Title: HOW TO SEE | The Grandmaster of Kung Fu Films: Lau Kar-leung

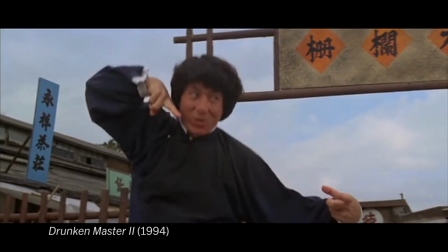[4:09]
Another action star, Jackie Chan, who is often associated with kung fu, actually studied Peking opera,
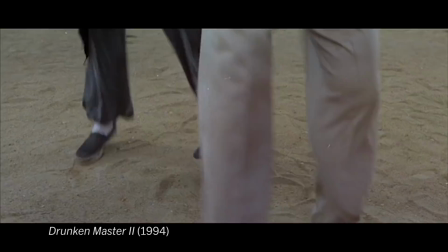[4:16]
which gave him the acrobatic skills to play kung fu characters such as the one in Drunken Master II.
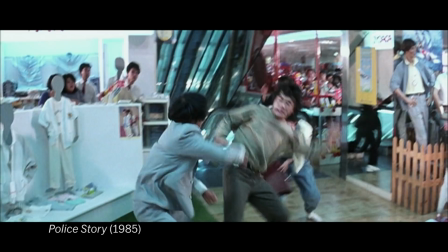[4:24]
This athleticism makes him a great performer in action films set in modern times.
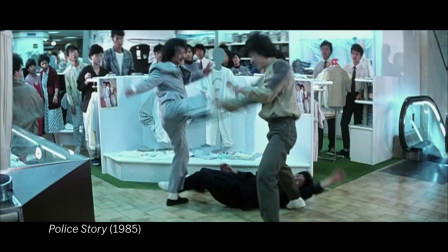[4:30]
This is a fight scene in Police Story. what you see is not really Kung Fu.
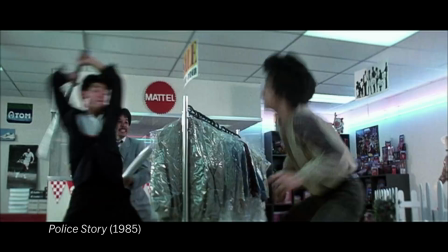[4:35]
But because of the training Jackie Chan has received, he is able to choreograph and perform incredible stunts.
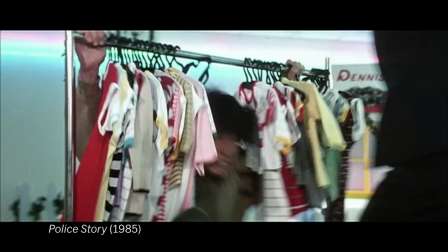[4:43]
These mixed styles are all sensational to watch and equally hard to execute.
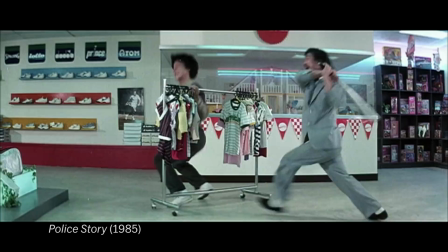[4:49]
There's no need to privilege one over the other.
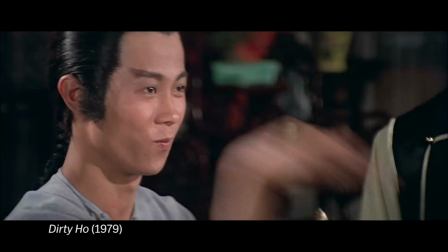[4:52]
But if you want to talk about old-school, authentic Kung Fu, there's no one quite like Lao Ka Leung.
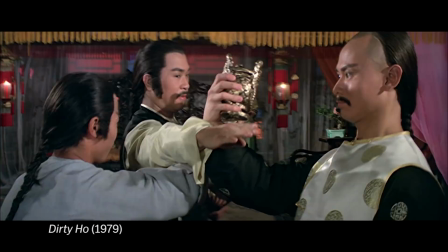[4:59]
Lao Kha Leng has a very strong desire to show the audience the holistic beauty of Kung Fu, a discipline of body and mind.
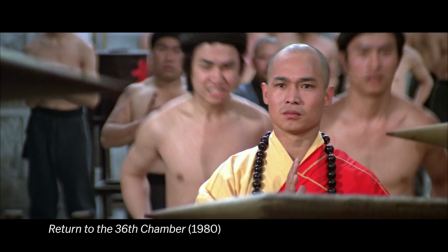[5:08]
He loves showing the making of a Kung Fu master, a strenuous, grueling process that offers no shortcuts.
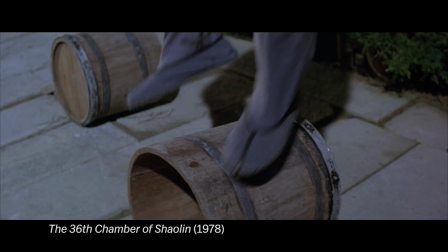[5:17]
He devotes a huge amount of screen time to training sequences. The 36th Chamber of Shaolin demonstrates this like no others.
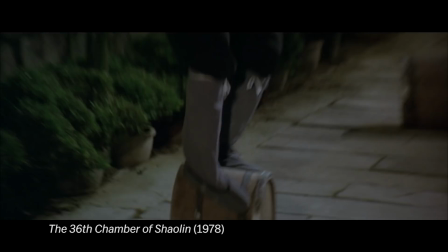[5:25]
In this film, his favorite kung fu star, Gordon Liu,
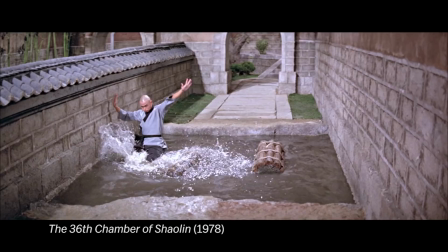[5:30]
goes through a series of Shaolin chambers to fine-tune each kung fu technique.
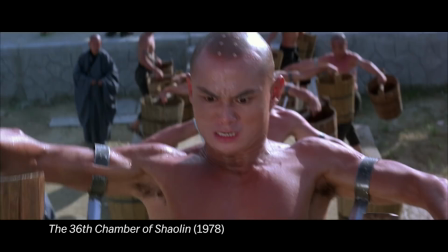[5:36]
You can say it's just a movie, but the laborious training scenes have the feel of a documentary.
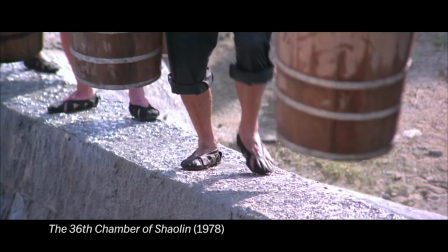[5:44]
No actor can act out the training without going through the actual training itself.
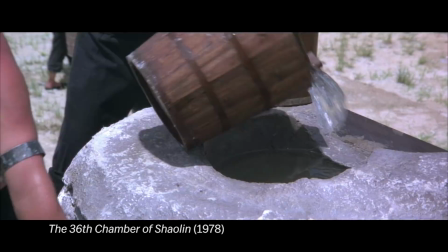[5:49]
The process is exhausting. You can't watch it without feeling complete respect for the actor and kung fu artists.
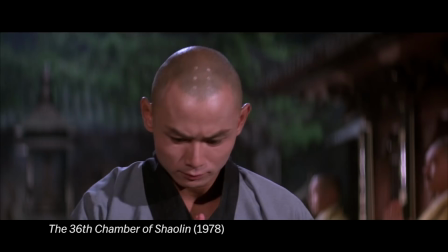[5:59]
Lauka Lung also likes to showcase the teacher-students relationship,
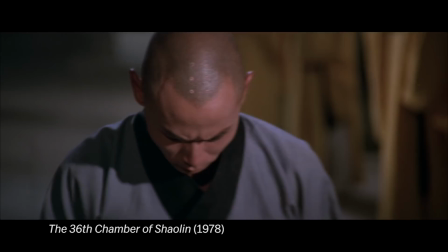[6:03]
informed by the Confucian philosophy of honoring the elders. The teacher doesn't only pass down the kung fu skills,
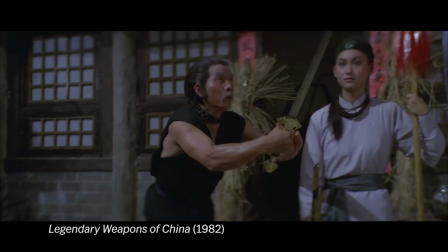[6:12]
he or she is also concerned with the cultivation of the student's moral character.
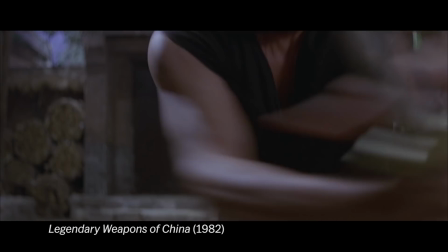[6:18]
Lauka Lern's films reflect his intimate relationship with Kung Fu. His action scenes are meticulously planned, performed, and filmed.
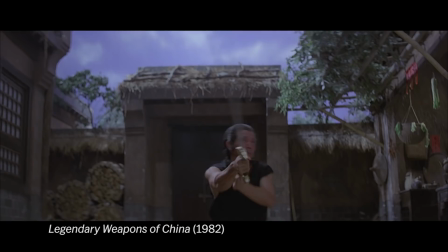[6:27]
He acts in his films often and works with his favorite Kung Fu stars, all of them very well trained and can perform his style of Kung Fu.
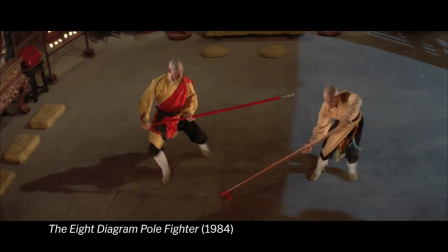[6:37]
There are few close-ups to create distractions. Medium and wide shots are often used to expose the entire body.
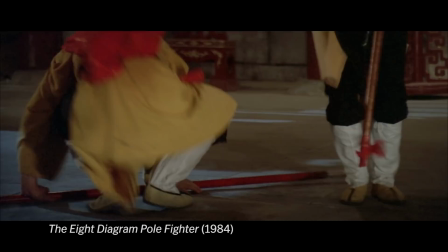[6:46]
There's nowhere and no way for an actor to hide. The camera pulls back often to reveal the movements as they are.
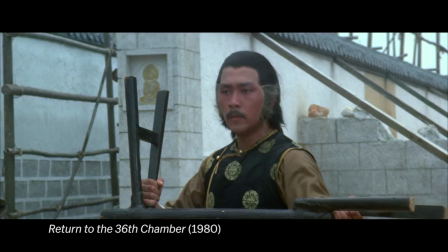[6:54]
Continuity editing is used to make the action and the trajectory of any movement legible to the audience. The editing cuts are really not very rapid.
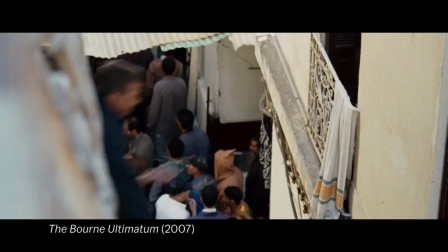[7:06]
Certainly not like some other action films such as Born Ultimatum, which is made up of very quick cuts,
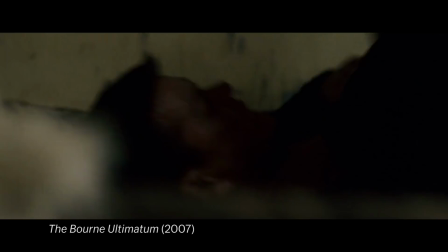[7:13]
stitching together actions that appear to be continuous but most likely performed in broken fragments on the set.
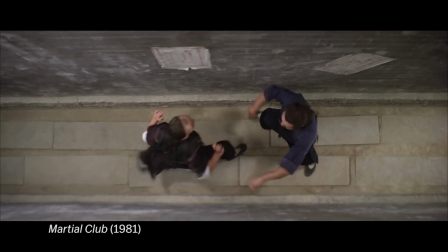[7:22]
Here is a great scene from Martial Club showing two actors fighting in a very narrow alley.
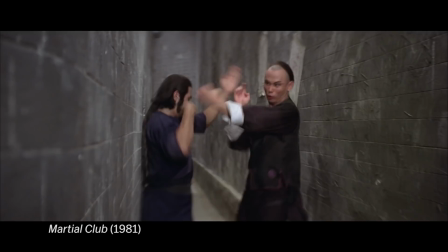[7:28]
What do you do with your limbs in a tight space measuring three or four foot wide?
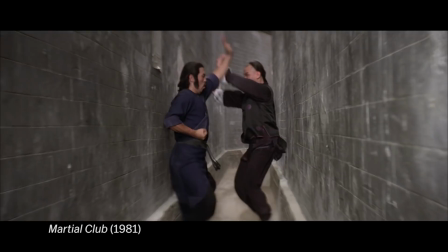[7:35]
And how do you film it?
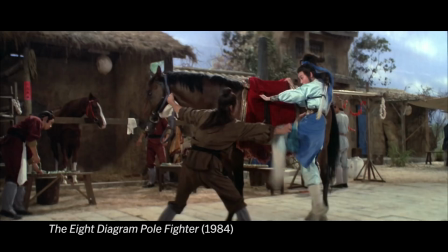[7:37]
Watching a Lao Ka Lian film is similar to watching an illustrated guide or documentation of kung fu and its philosophy.
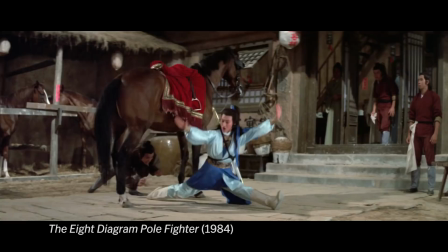[7:45]
The fight scenes are spectacular. The performers are top-notch.
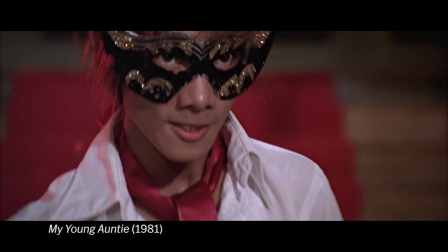[7:50]
The films are even funny sometimes. It's joyful to watch these films regardless of how much you know about kung fu.
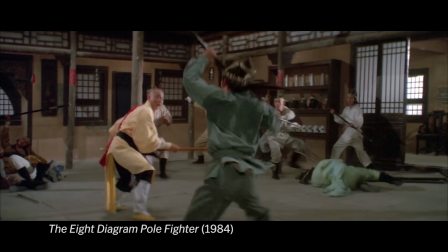[7:58]
Just know that you are watching the works of the most dedicated and authentic exponent of kung fu and kung fu film, someone who has been hailed the Grandmaster. So those are my thoughts on Kung Fu Film and Lao Kha Learn. I hope that you have enjoyed watching this video.